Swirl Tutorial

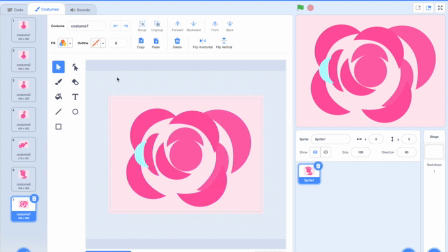28:35 Or that's at least how I do mine, but again, like what I like to do is I like to make it fill the entire screen so that you get, one, you get a color shift, and 2, it actually is going to make it a lot easier on you, and I'll show you why that's the case.
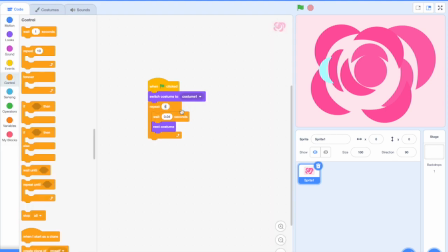28:55 So let's make another frame, I think, or we can just watch it to make sure it's going well so far.
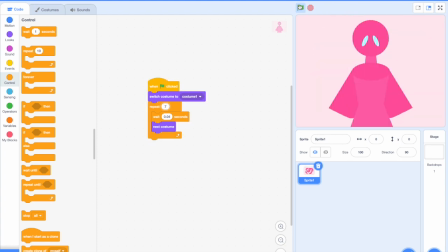29:02 Yeah, so like it's pretty messy right now, but that is fine.
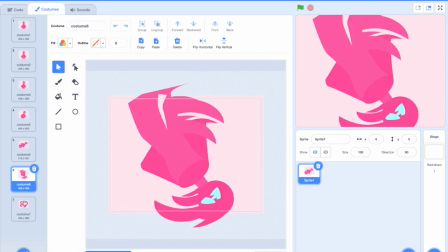29:10 I think everything could be like a bit bigger though. Could definitely be bigger,
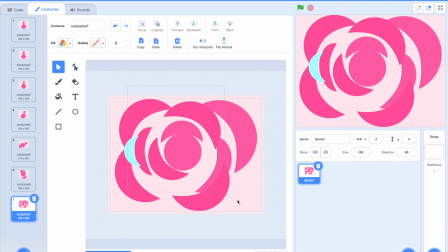29:19 because we're like focusing on expanding it now. That shouldn't be the center point. There we go.
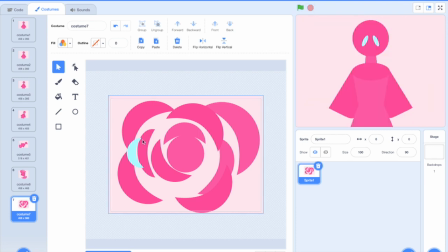29:30 Alright.
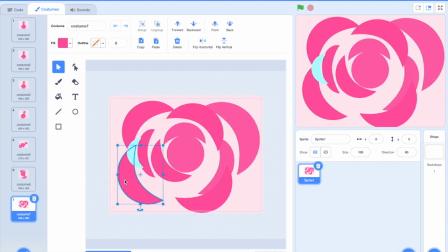29:31 I think what I want to do here is, I think I want to
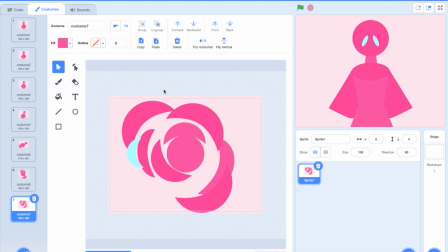add some more to the inside. Like
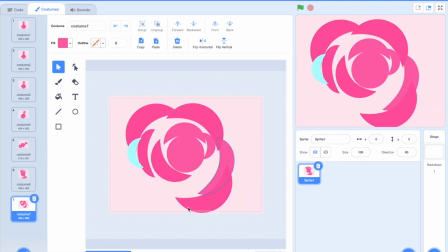29:54 so, because right now there's a lot of emphasis on what's happening on the outside, and I don't think I like that.
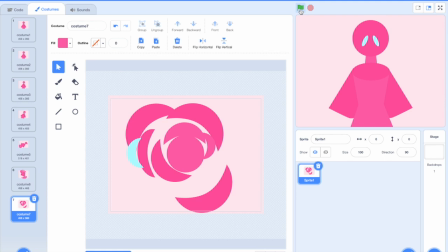30:03 I don't think that should be happening right now.
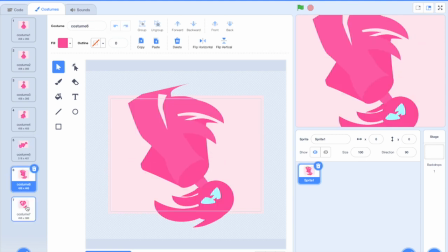30:15 Well, I think I'll just move on to the next frame,
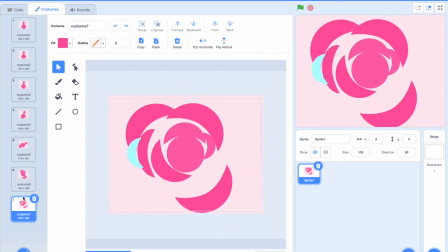30:19 and then if it still looks off, then I'll go back and I'll correct my mistakes.
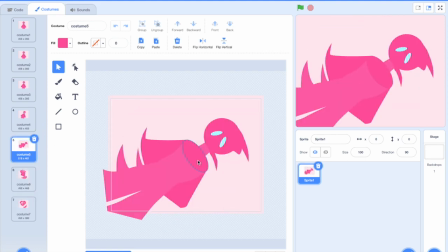30:26 But basically, there's like there should be a lot in the center, right? Because as we can see in all these frames, the thing that consistently stays in the center is like his body and arms and everything.
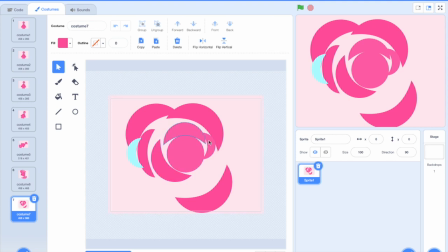30:40 And right here, it's almost like it loses mass, it loses weight to your eyes, which I don't know if I like that much. I think I need to maybe make that bigger.
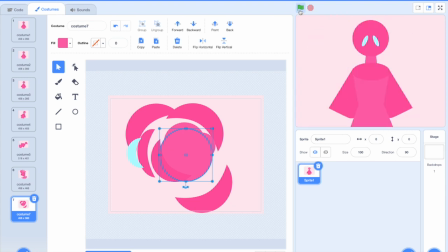30:54 Yeah, I think that looks better. Um, but yeah, you want to like maintain the same general weight that each section has.
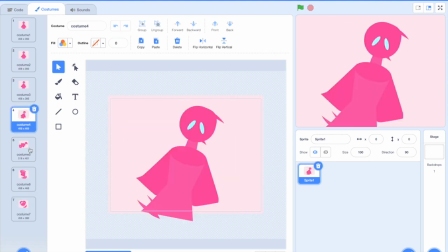31:07 Also, let me rotate it a bit because it looks like it's just not moving.
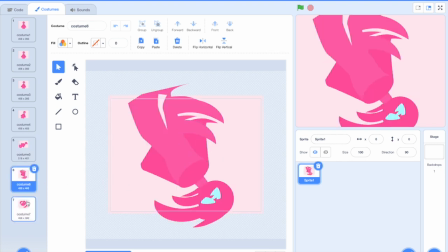31:13 It looks like we just turned that frame into Swirl without rotating it at all.
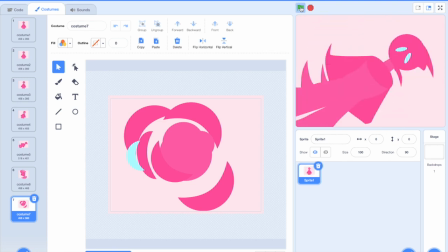31:20 Okay, so this is what we have right now. And let me just go through the steps again real quick.
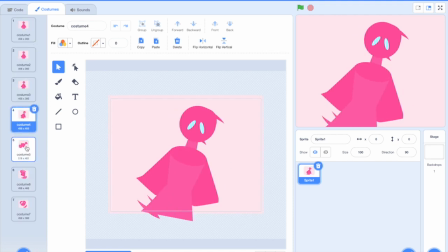31:25 So we ease into the swirl, then he starts to get pulled in that direction,
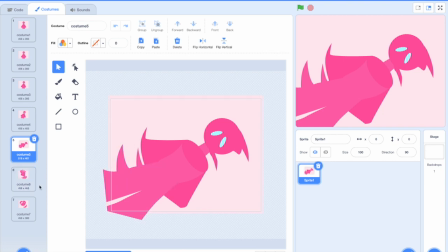31:34 and then even more so. And then, yeah, earlier, so I said there were two different ways to do it.
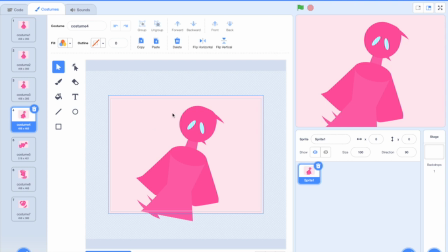31:39 If you're doing it the way where it looks like he's resisting movement and it just looks like motion blur,
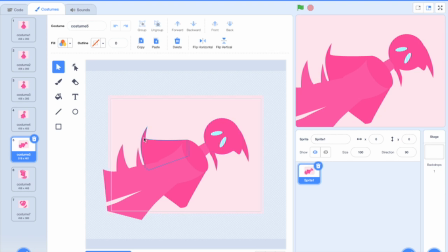31:45 then you're going to be doing, like, what I've been doing just on the opposite side.
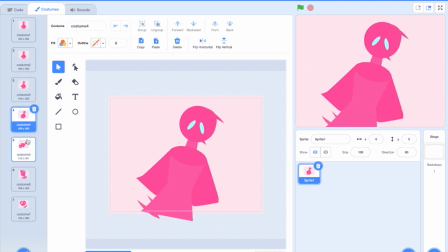31:49 Like, right now, I pull it towards the direction that I'm moving in, but if you were to make it look more like motion blur, then you're pulling it away from the direction you're rotating in.
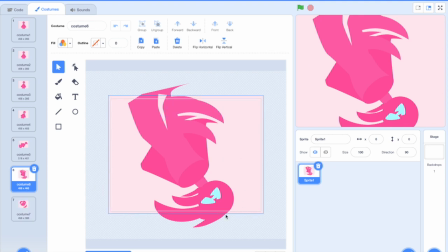32:02 But I'm pulling towards the direction I'm rotating towards.
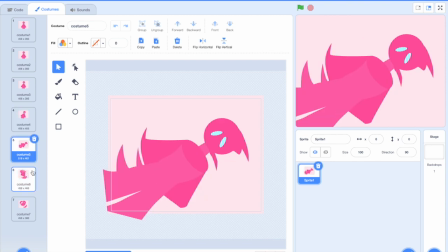32:06 So we go to here where we start to like really add stuff,
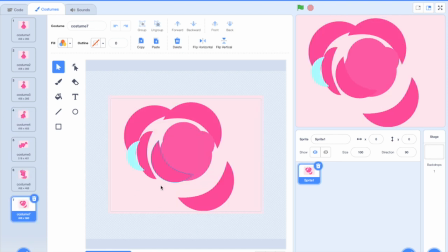32:12 and then right here it just loses its coherence, but that is okay because now what we're focusing on is we're making this expand to the full screen. We also want to make this somewhat disappear.
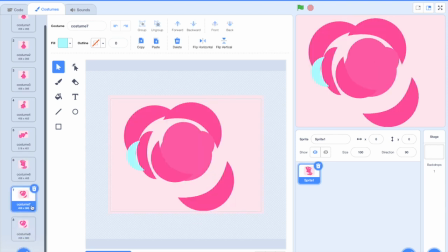32:29 Like you this might not apply to you, but for a lot of my swirls, I've had like a single swirl for the eyes, and if you just make it disappear, then you're good.
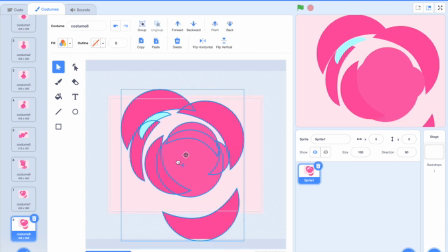32:46 Alright, so to start with, let's just straight up make this bigger.
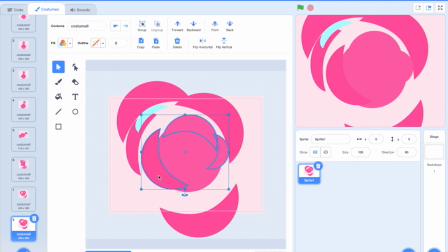32:53 And then let's rotate them all like at different speeds, kind of.
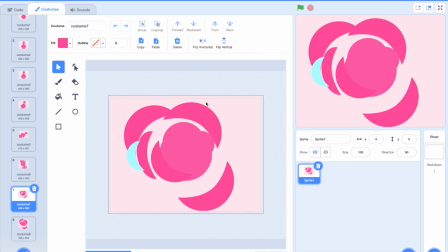33:04 So that it doesn't feel like this image is just being rotated and expanded.
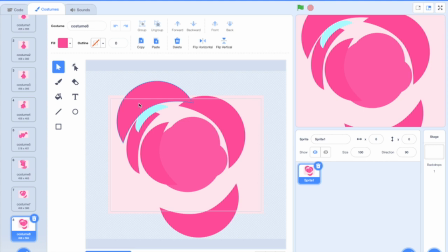33:09 We want it to feel like it's still moving in a unique way.
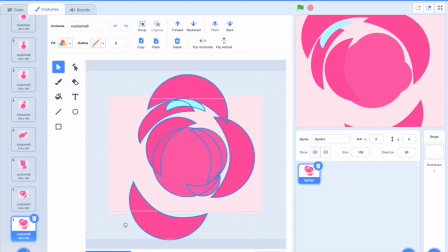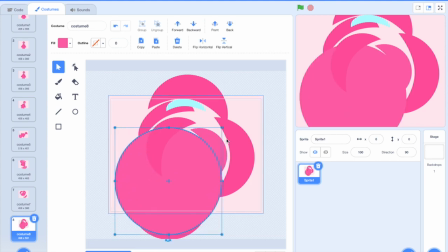33:19 And then our last step for this frame is to start to like make this part really big, except
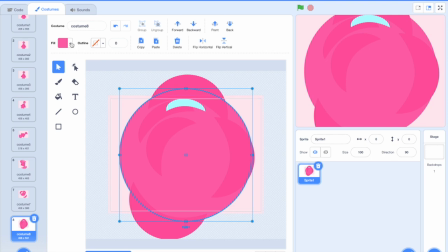33:30 you have to, let's actually, I might have been wrong. You might actually need 5 colors, but let's just see. Okay, so basically this is going to become our background color.
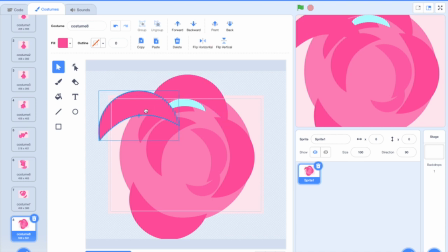33:47 Let's also add some extra swirls kind of like along the edges.
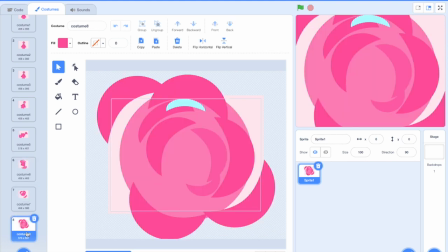33:56 It's just going to end up looking nicer because it's going to ease us into this filling the entire screen.
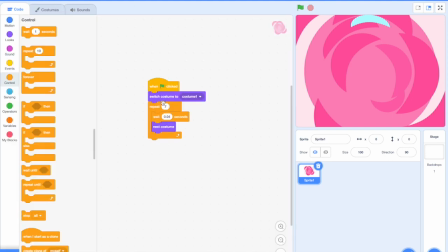34:05 So let's see what we have so far.
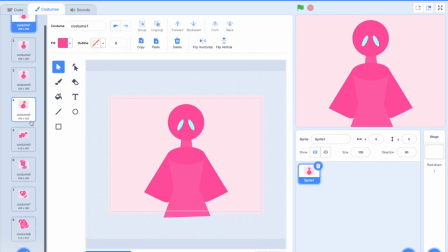34:12 Alright, so yeah, right now you can't really tell what's going on, but that is okay.
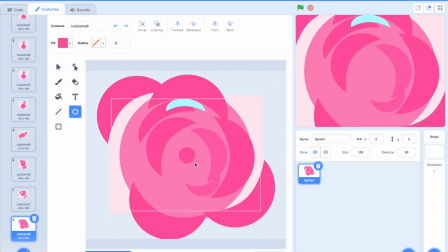34:22 Let's actually add, no, never mind. Let's add some more swirls because like we want it to feel like it's expanding,
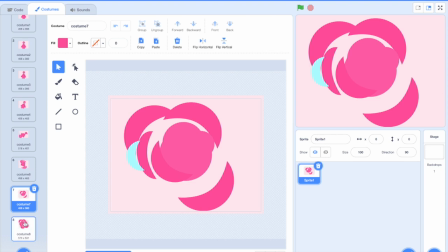34:33 but we want to keep like about the same density of swirls like on the screen.
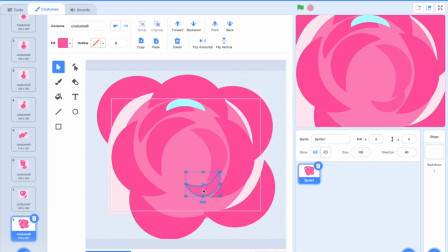34:42 So let's add some more of those. Let's add something right here. I think that'll look okay. Maybe we'll extend it a bit.
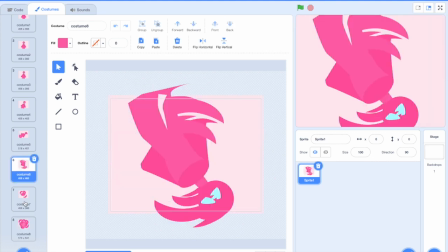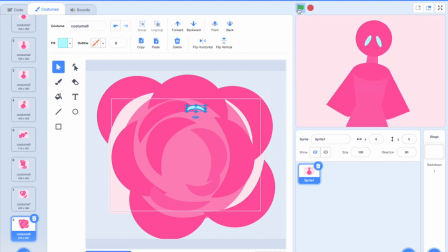35:01 Maybe we can make that get really small. No, I don't think that's going to work there.
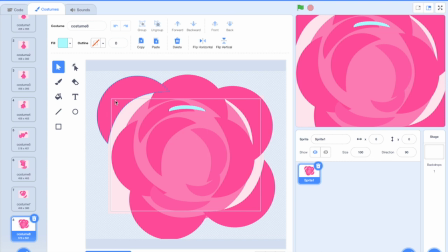35:12 Alright, I think we need to take out a few of these.
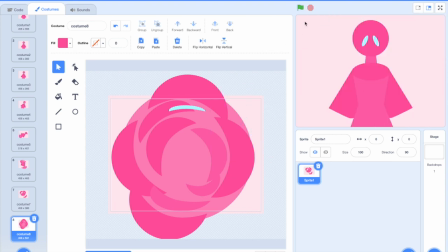35:19 Maybe that one too.
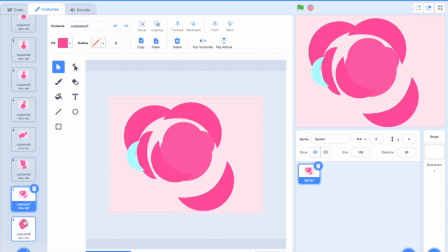35:27 Alright, it's looking kind of messy, but I think the best way to do this is to just go,
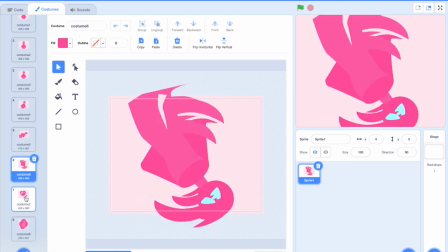35:33 move forward and then go back and correct these things afterwards.
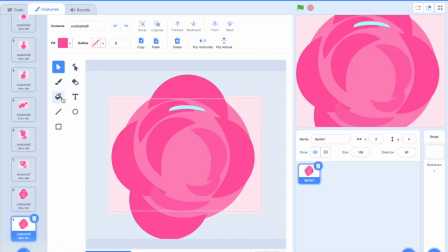35:37 Because at this point, we get to like the final stage of it all, and that's to just
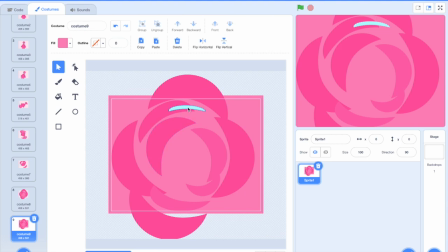35:44 like really clean it up and make it easy to maintain. By which I mean, what we're gonna do is we're gonna take all these crescents and we are going to convert them into overlapping circles.
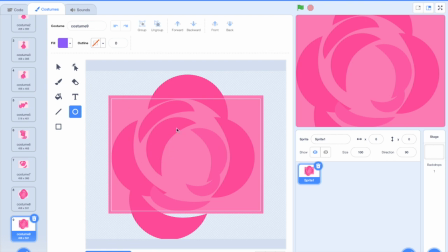36:03 And what this is going to do is it's going to make it like super consistent, and it's also going to make it easy for us to rotate them.
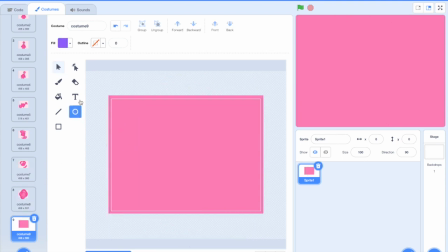36:13 So let's say bye to all those swirls, and this is what we're going to be doing.
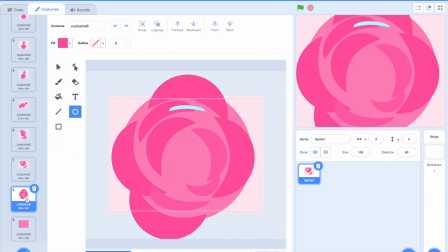36:19 Also, this blue swirl, we just like pretend like it just disappears, and it's going to end up working.
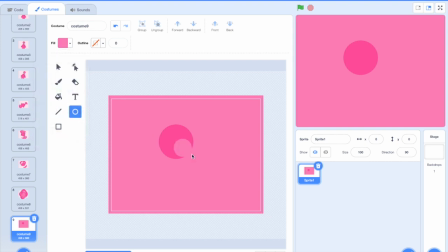36:28 Alright, so this is what I mean. Like, this is kind of the shape that we're going to be using now. Except this is going to be the centermost one, so it's actually going to be a bit different.
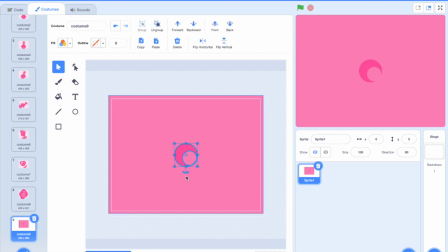36:48 But, like, what I've done here is now whenever I rotate it, I can just center it again.